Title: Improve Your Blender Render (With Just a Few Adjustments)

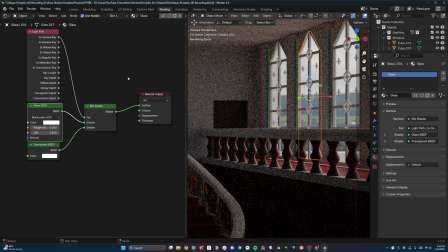240s
If it's not a shadow ray that's being cast through the light, so for instance like a light ray that's reflecting off of the glass, we want it to act as though the mix is a value of 0,
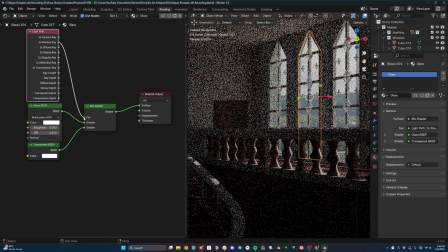250s
which means that we're entirely glass. Now let's plug in the shadow ray instead of the camera ray, and immediately the scene has become a lot brighter.
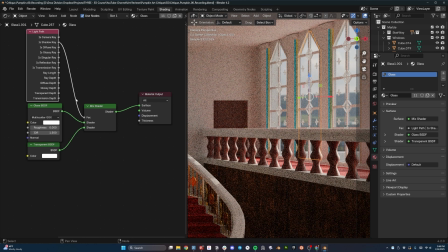258s
You can see now the light hitting these pillars here in the railing.
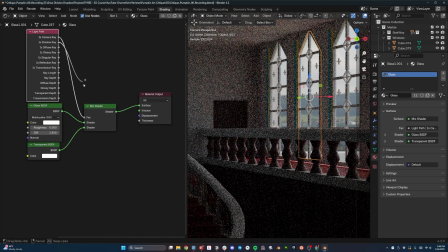263s
So switch to camera ray, nothing. Switch to shadow ray, exactly what we want.
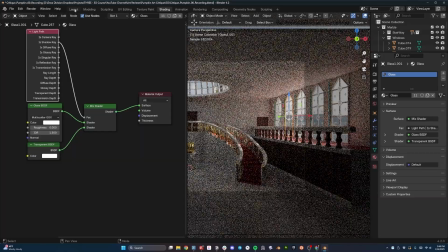267s
And now if I zoom out, I'm going to switch to layout again,
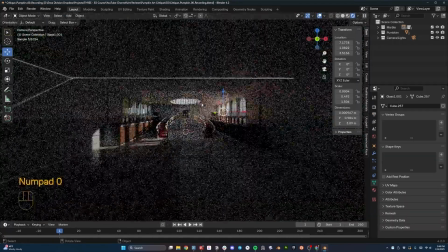270s
and then go back over here a little bit, go camera view, and now you can see we actually have that light spilling into the scene,
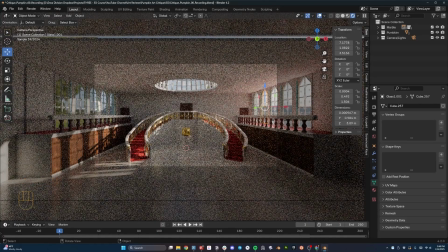277s
which is fantastic.
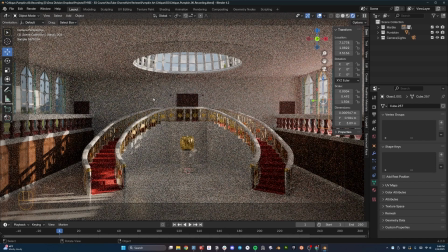279s
Now it's still not as bright as we want it to be, and you can see that it's taking its sweet time in rendering. So let's change something about that.
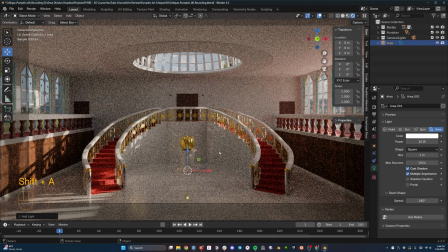287s
Let's add a light. So I'm going to add an area light to get some light in my scene.
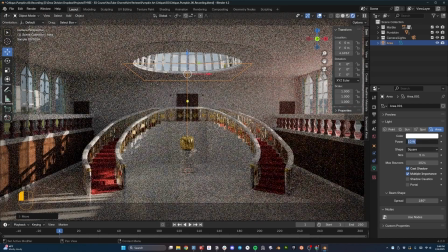292s
I'm going to change the size. Let's bump it up to something like 5. The power to something like, oh man, let's go to what, 400?
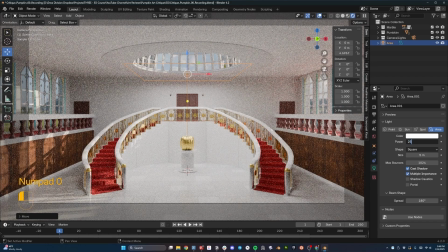299s
Oh, that might be too much. Let's go to 250, see where we are there.
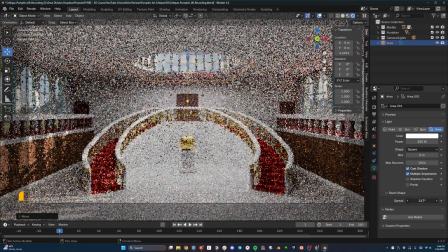302s
And then I'm going to change this beam spread from 180 and I'm going to crank it down so that it's not spreading out everywhere in the scene.
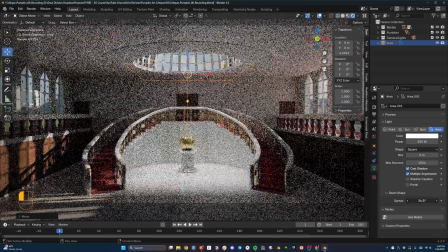309s
I want this light to focus very specifically on the pumpkin.
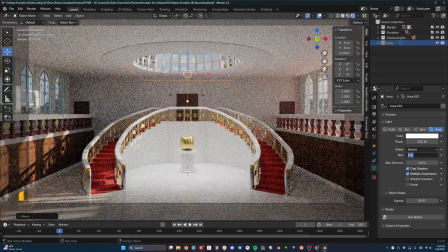315s
Then I'm actually going to change the size down to something like 3.5.
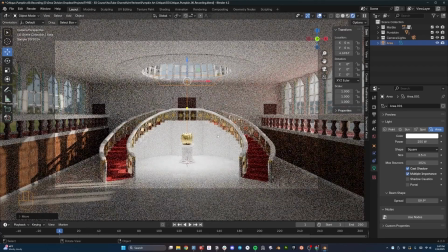317s
And that way what we're doing here is focusing the attention of the viewer on the key subject in the scene.
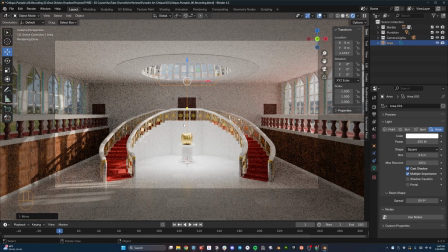324s
And so we want the light to be the brightest right on the key subject. So let's go ahead and keep playing with the light a little bit.
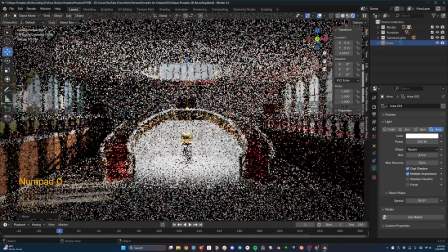331s
So now we've got 250 watts of power hitting the light there.
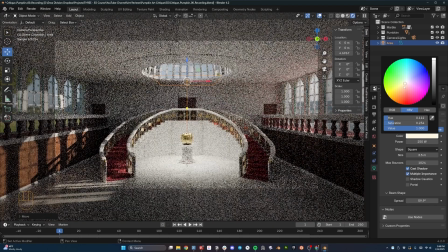335s
I'm actually going to move the color of this, push it just barely into the orange direction because we've got more of an orangish light coming from outside.
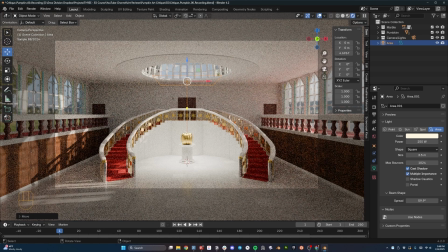342s
And even though this isn't natural, like we're adding additional light to the scene, I want it to feel somewhat natural.
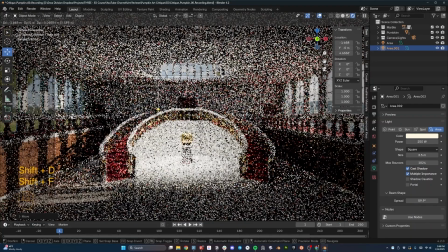349s
And then let's take this and duplicate it. I'm going to duplicate it and move it this way, and we're going to light this side.
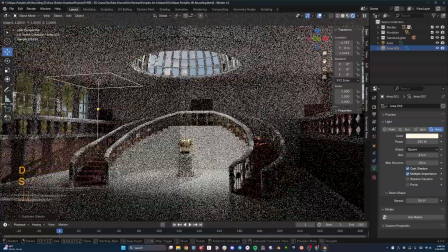355s
I'm going to change the scale of this light to affect a different portion. So let's scale it on the Y,
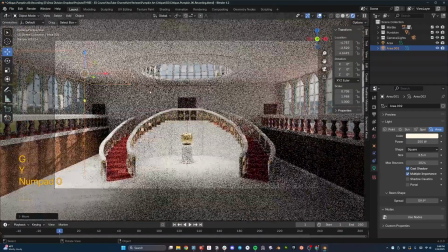360s
scale it on the X. I'm just going to push it back on the Y. Let's go see what that looks like in the camera view. Maybe push it into the Y direction. I'm just trying to light the whole scene up a bit.
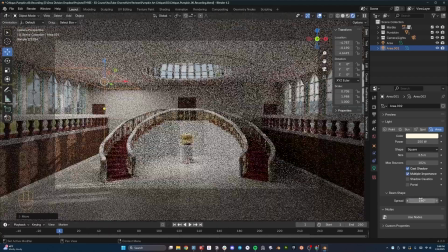368s
And I'm going to actually change the spread of this one back to 180, so it's just spreading across this whole section.
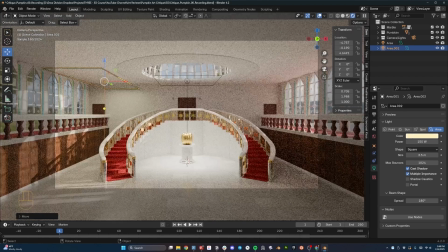374s
Let's turn the power down to something like 150 maybe. By pushing this color of the light into a little more orange than we have on the center, what we are doing is creating a visual contrast where you've got a whiter and brighter light at the center and an orange and darker light on the outsides,
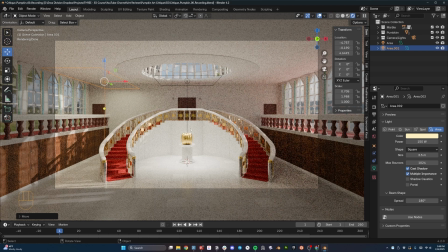391s
which means our eye is naturally going to focus in on this centerpiece. That's what we want to have happening.
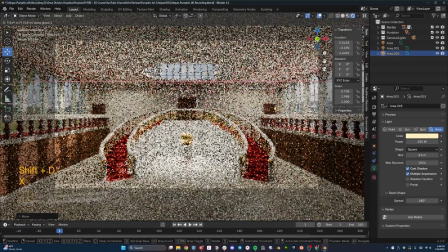397s
Now that we've got this fill light over here, I'm just going to duplicate that light. I'm going to move it over here to the side, and without any real precision whatsoever,
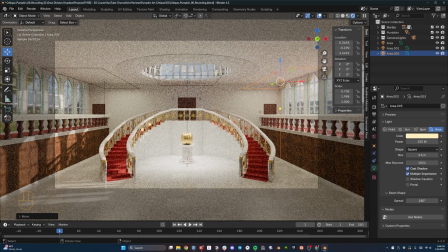405s
I'm just going to pop it here so that it's kind of filling in the same amount as this one is over here.
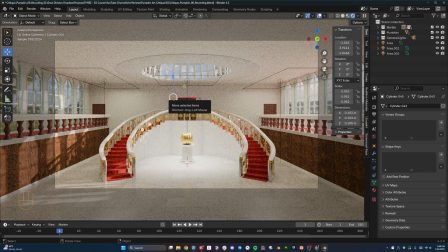411s
One more thing I want to do with the lighting is that we've got these little sconces up here that he's added to the scene that give a really nice touch up there,
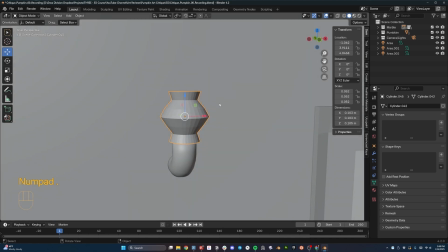418s
but are doing nothing for us in terms of lighting. So I'm going to go here and I'm going to create a new texture, and we're going to call this one emissive light. Let's just call it emissive. And then we're going to go down here to the emission and change the value to something like 2.5.
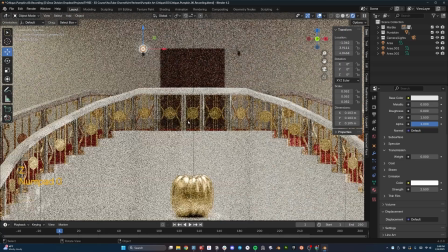435s
I don't know if that'll work. Let's see. Going to go to 0. Yep, that's casting nice light in the scene.
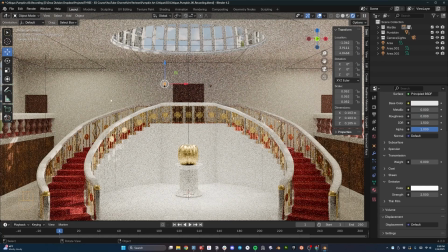440s
And let's, again, we don't want it to be drawing too much attention, so we're going to kind of blend it into the orange color that's there in the background. So let's pop it into the orange direction, see if that works. I think that's probably okay.
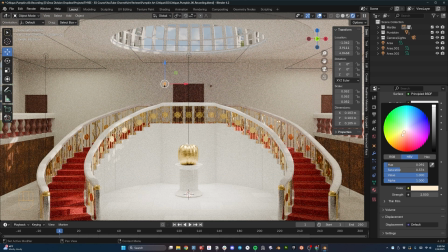453s
Yep, maybe even a little more. Bump it a little further.
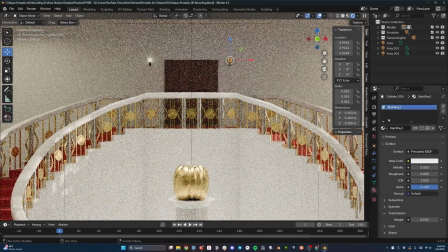457s
Then let's select this one, and then we're going to go to the material properties and make sure that we select that emissive.
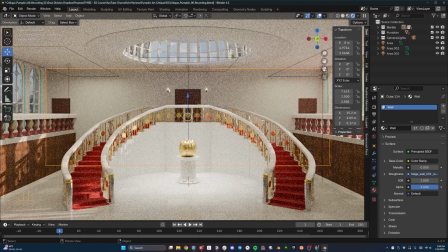462s
Where is the emissive? There it is. And so now we have these lights on the wall that just kind of add to the look of the scene.
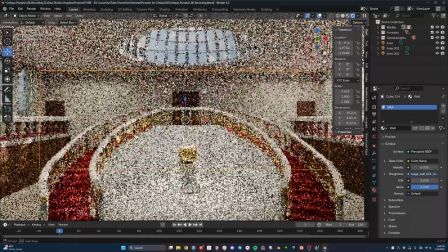470s
I'm liking that a lot. Let's change the way the camera looks at the pumpkin,
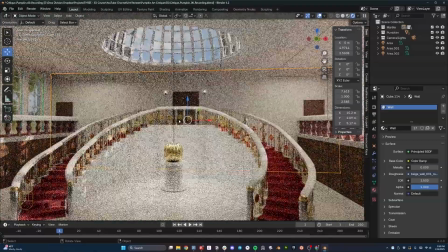476s
because we want this camera to actually be focusing our attention on the pumpkin itself.
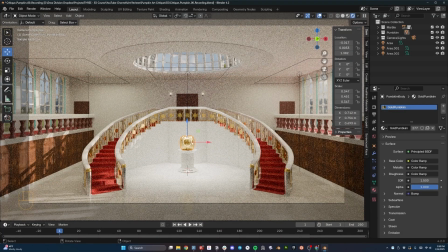483s
So we've already worked to ensure that the lighting is focusing our attention here, but now what we want to do is make sure that the camera focuses our attention.
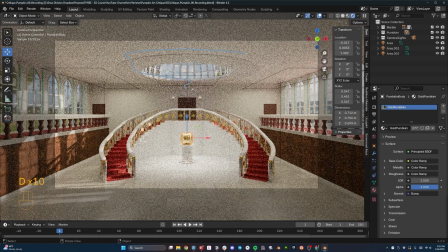491s
And right now the camera is showing a lot of dead space up here on the top and off to the sides.
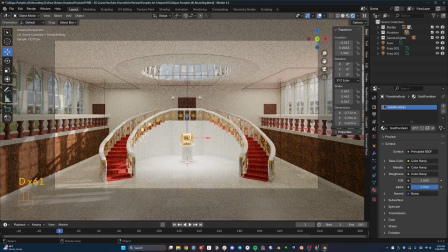497s
So let's try to close that dead space a little bit and focus our viewer's eyes on the pumpkin.
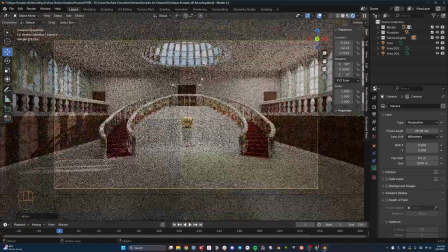503s
First thing I'm going to do is just drop the camera angle down a little bit. And then let's move it to the right.
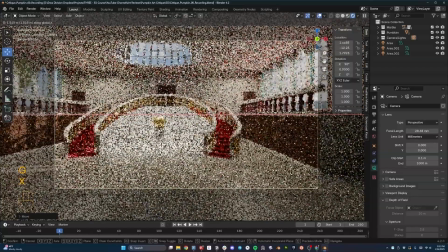508s
I'm going to bump it out here maybe.
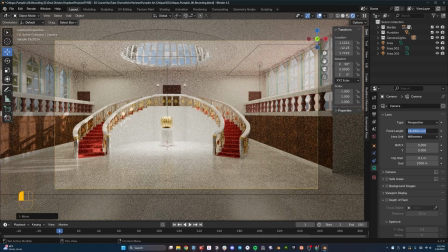510s
And then I'm going to adjust the angle in just a second, but let's change the focal length to something a little tighter, something like 35,
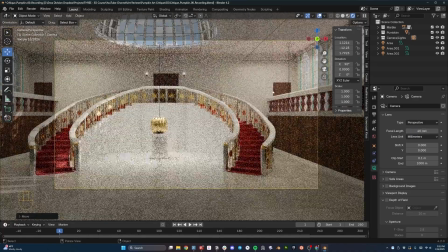518s
or we could even go something like 40 perhaps. And let's just rotate it now. I'm going to hit R. I have the camera selected.
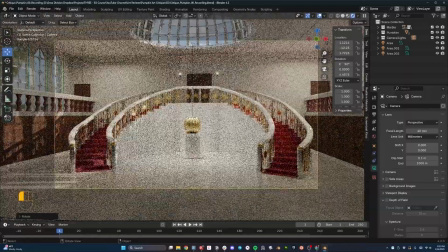524s
I want to hit Z so that we rotate on the Z axis. And then I'm going to try to just center the camera there on the pumpkin and maybe even move it down a little bit more.
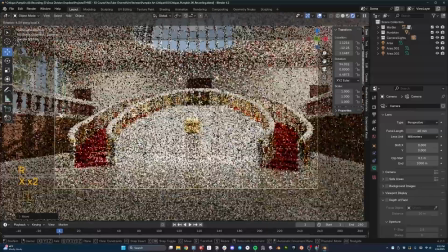532s
And move it, now I'm rotating on the X to kind of pop it up so that we get a little bit of that skylight in there.
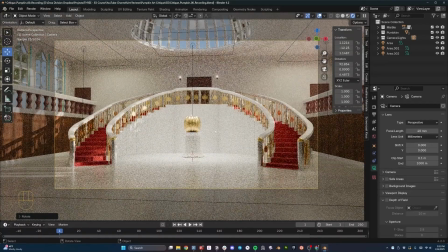538s
And now the pumpkin kind of gets a more prominent role here in the scene.
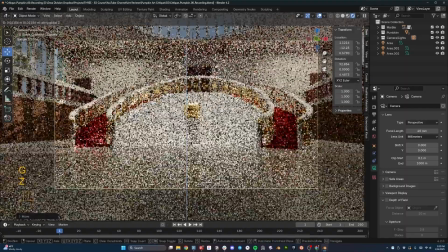544s
I'm even going to move the camera down further. I like it kind of looking up at the thing. And let's move it to this direction, more off-center.
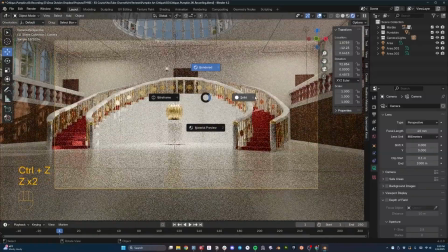553s
The reason I like, let's change to solid view so we can do this and see it a little more clearly.
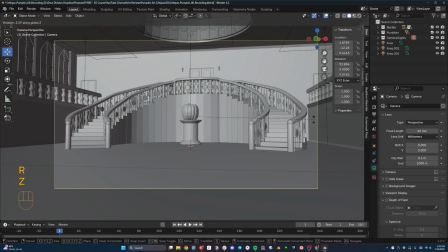559s
The reason I like this is that we've got it centered here, right? We've got a nice center in between the two railings. But we also have some off-centered, some kind of asynchronous and asymmetrical
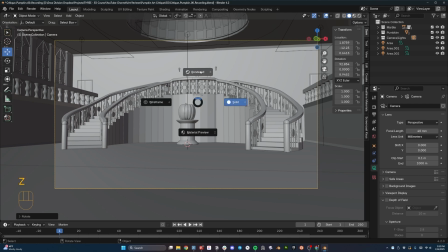574s
elements of the scene that just make it come alive a little bit. Let's change back to rendered view and see how this is working.
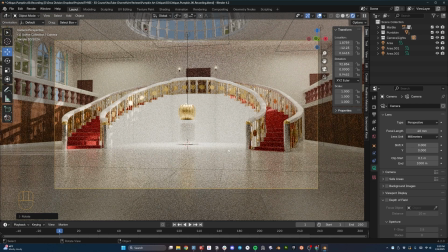580s
I actually like this a lot now because the pumpkin is right in the center of the camera view. The light and the highlights of the light are really kicking the pumpkin into our attention. We've got this nice, interesting reflection coming from the light outside. The only thing I don't like is that we're not getting any of this skylight up here into the scene.
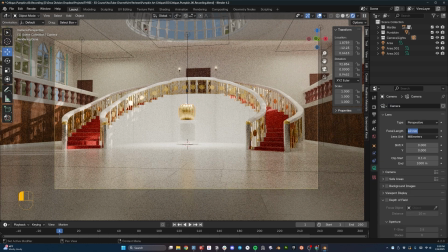600s
And so I think I'm going to go back to the camera angle and change it to something like 35, and that gives us that view.
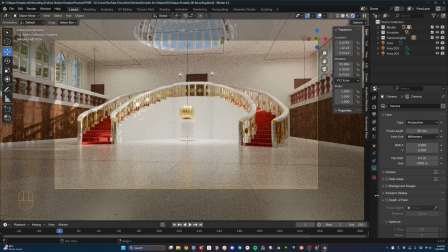606s
That's perfect. One last thing with the camera before we move on is I'm going to add this depth of field. And I'm going to select the focus object where the camera is going to focus as this pumpkin body.
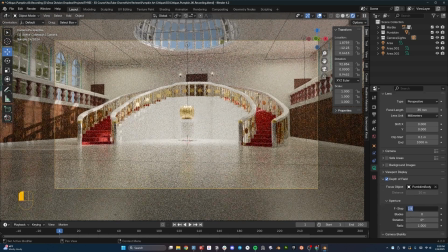616s
And then we're going to make sure the f-stop is something pretty low. Right now it's at 2.8. I'm going to go to 1.8. And then that will just help focus the attention on the pumpkin even a little bit more by gently blurring out the background and the foreground and keeping our focus here on the pumpkin.
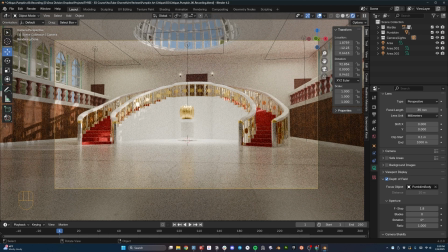633s
Now this is looking great, but now we need to start talking about a couple of changes that need to be made to the textures. So first of all, what I want to do is change the scale of the tile here on the floor. And this is because when you are creating a scene like this, something that can break the illusion very quickly is the scale of your textures.
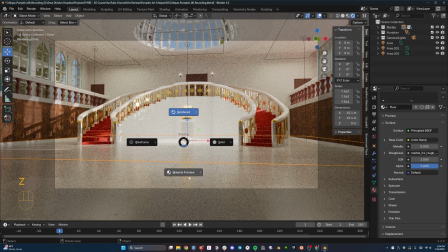652s
Let's change to the material preview mode so that we can see this a little more clearly without that fuzziness of the mid-render.
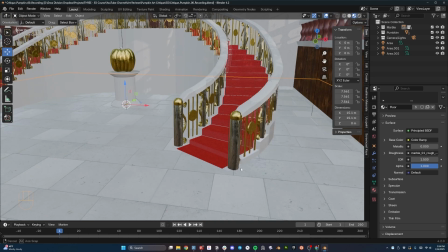659s
So when we zoom out here and we're looking at the size of the tile, let's imagine a human foot stepping on this stair.
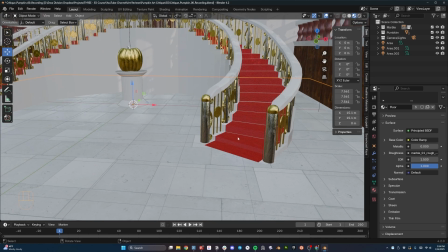667s
Okay, so that's maybe a foot and a few inches. That means that this tile here is almost 2 feet in length this way, and then maybe 3 or 4 feet the other direction, which is pretty big for marble tile.
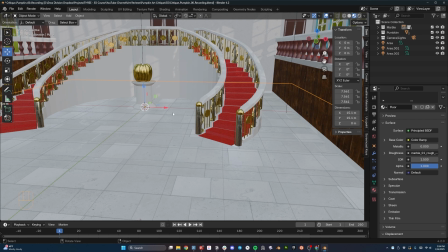682s
Now, it's possible that it could, be that big.
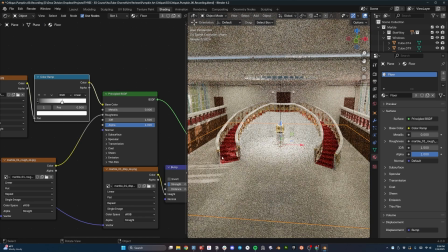685s
That's totally fine, but I just want to change it a little bit. So I'm going to go to shading, and then I'm going to crank the size and scale down just a little bit.
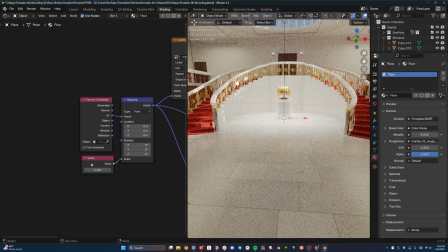693s
And in order to make it smaller, you have to scale the size of how many times it's repeated.
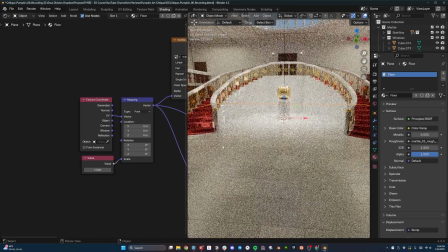698s
So we're going to go to something like 7.5 just to add a little bit of size work on there.
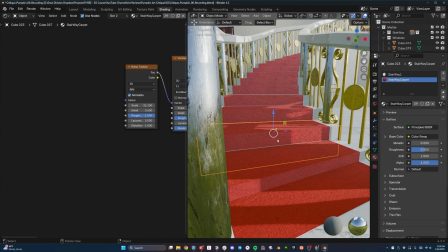704s
Now I'm going to go back to material preview mode, and we're going to take a look at the carpet because the carpet has very strong normals going on here.
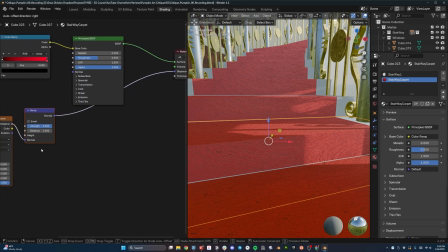712s
So we need to fix that and just dial it back. And when I look at this, you can see that actually what's happened is we have put the bump map in the wrong place.
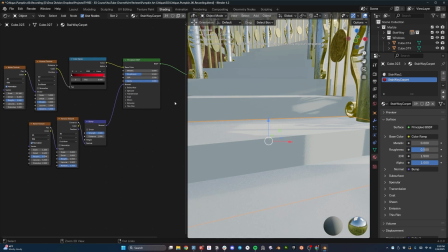720s
So what we need here is to take this bump and plug it into the normal instead, and then we're going to turn the strength of this down to something like 0.1.
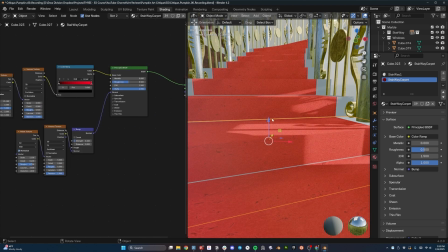728s
Now let's see what's happening. There we go.